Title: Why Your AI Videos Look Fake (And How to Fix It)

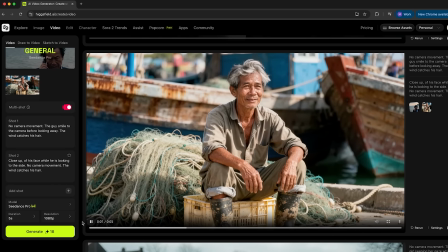(8:22)
So think of it like directing an actor for a close-up. You're asking for a moment of thought, not a performance.
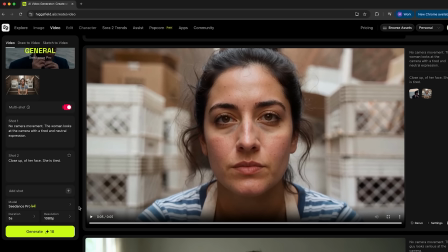(8:30)
So here's an example of a prompt that I might use. For the first shot, no camera movement, the woman looks at the camera with a tired and neutral expression.
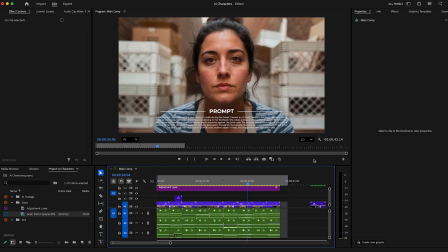(8:39)
Shot 2, close-up of her face, she is tired. To elevate even more from realistic to cinematic, we can finish with a small physical touches.
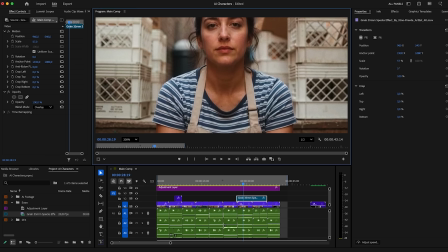(8:47)
So add a soft film grain, keep gradients gentle,
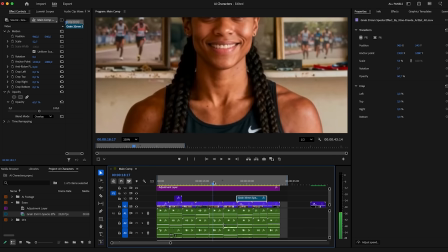(8:52)
stick to daylight colors temperatures around 5600 kelvins, and avoid HDR-style contrast.
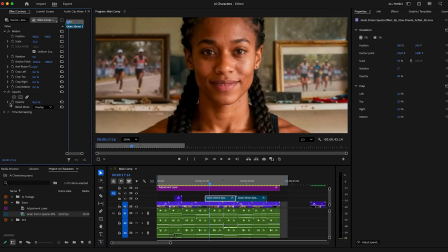(8:59)
Softness always feels truer to life. And if you're making multiple clips, try to match lens and lighting for consistency. There's one last step that brings everything to life: sound. Even a still image feels more real when it exists in sound. A soft ambience, a faint breath, room tone, the buzz of daylight. Our brains tie sound to space, and suddenly the image feels alive.
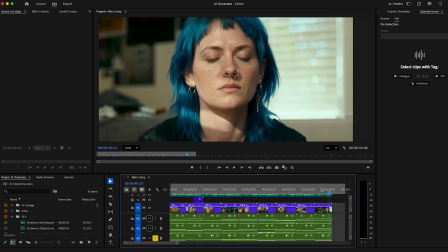(9:22)
So here we are inside Premiere Pro, and the first thing I want you to think about is try to identify what is the environment and what are we seeing. Can we use sound in any way to highlight? And if the subject is moving, are there any interactions happening that we expect there to be a sound to?
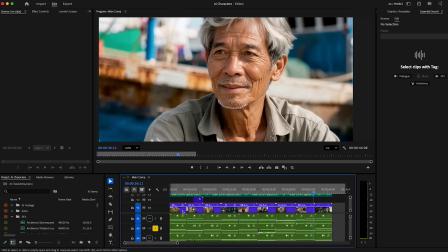(9:39)
So a pro tip is to always layer sounds to give it more richness and depth. Here's a few examples of how I build up this sound design.
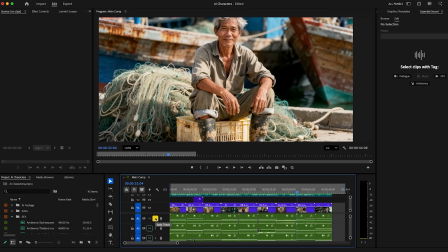(9:47)
Here's the first layer.
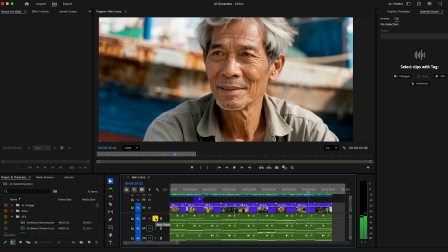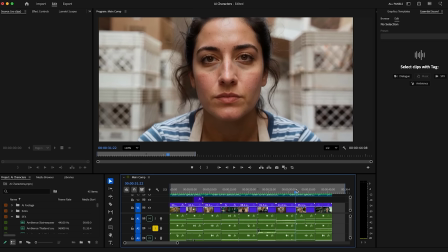(9:54)
And here's the second layer.
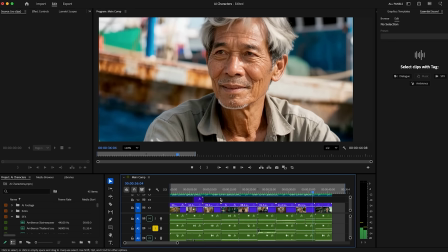(10:00)
And now the third layer.
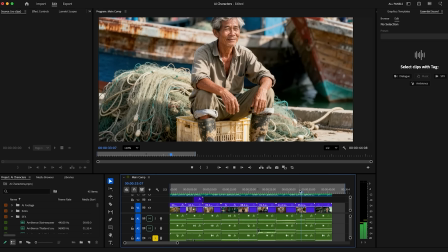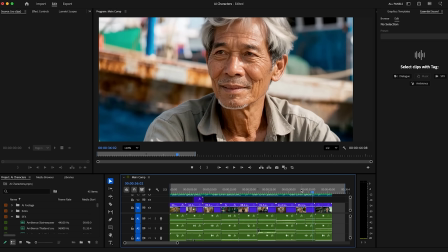(10:08)
all played together.
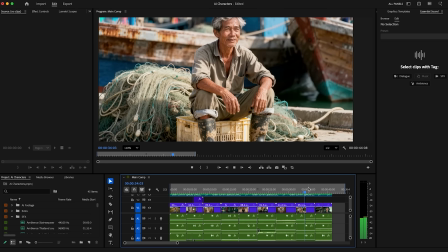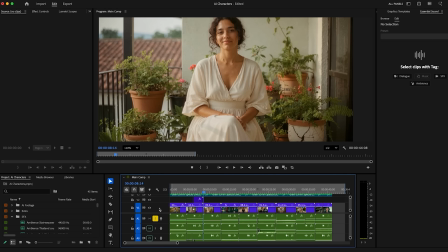(10:15)
And here's another one with the first layer. And now the second layer. And finally the third layer.
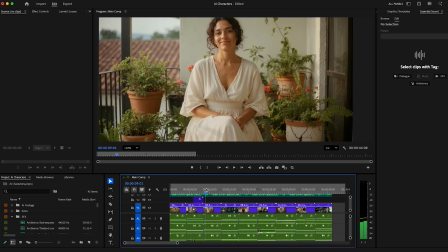(10:37)
And played together, it sounds like this. So the secret to realistic AI imagery isn't better software, it's actually better direction. Think like a photographer, describe the light, the texture, the emotion. Guide the AI like you're a guide an actor. Thanks for watching and see you in the next one. Bye.